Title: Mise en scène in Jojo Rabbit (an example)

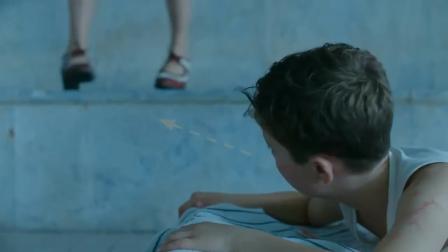[0:25]
There are a few scenes in Jojo Rabbit where the mother's feet are to the left of Jojo,
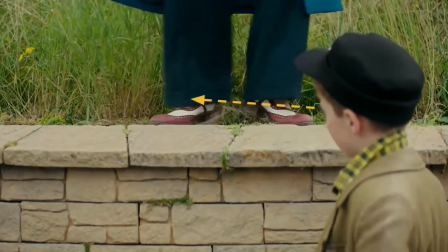[0:30]
and he looks over at her feet from the right of the screen to the left of the screen.
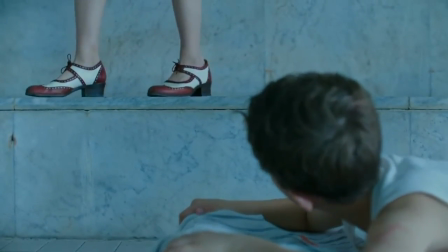[0:36]
This is done a few times through the film to foreshadow the final time that this happens where he sees his mother's feet.
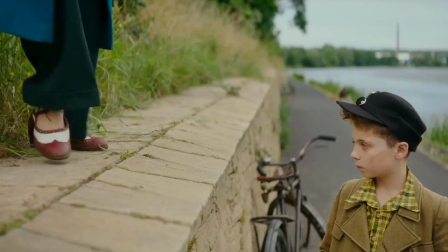[0:44]
And because the director has shown us this before through those other shots,
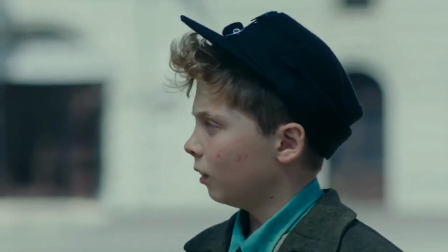[0:48]
even though the scene is a huge shock when we first see her feet hanging there in the town square.
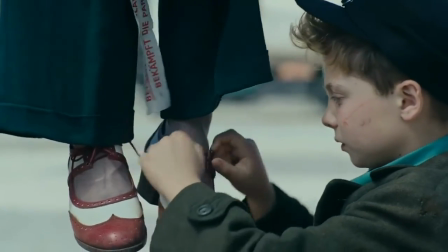[0:54]
We know straight away that what has happened to her without having to see it in any gruesome detail and it's a much
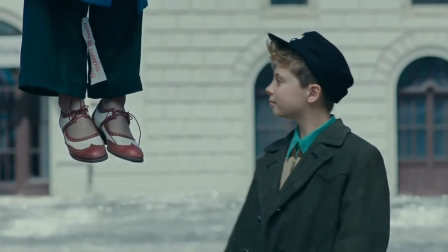[1:01]
more tasteful and gentle way of showing the character's death rather than showing her something that's more brutal.
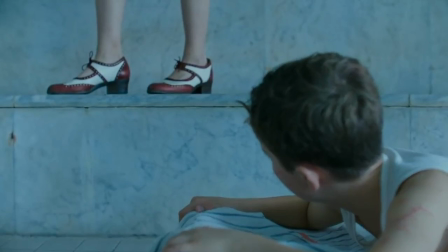[1:11]
So it's amazing how mise-en-scene is used just by the placement of a character and by props or shoes in a particular place in the scene,
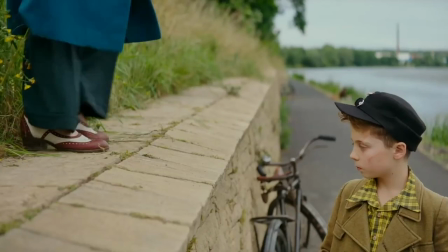[1:20]
done in a few different ways in a few different places throughout the film. It's amazing that we can actually portray a character's death purely by
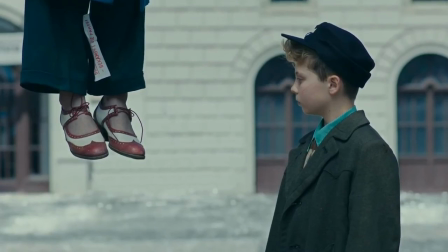[1:29]
the way the director has organized and placed objects in the scene.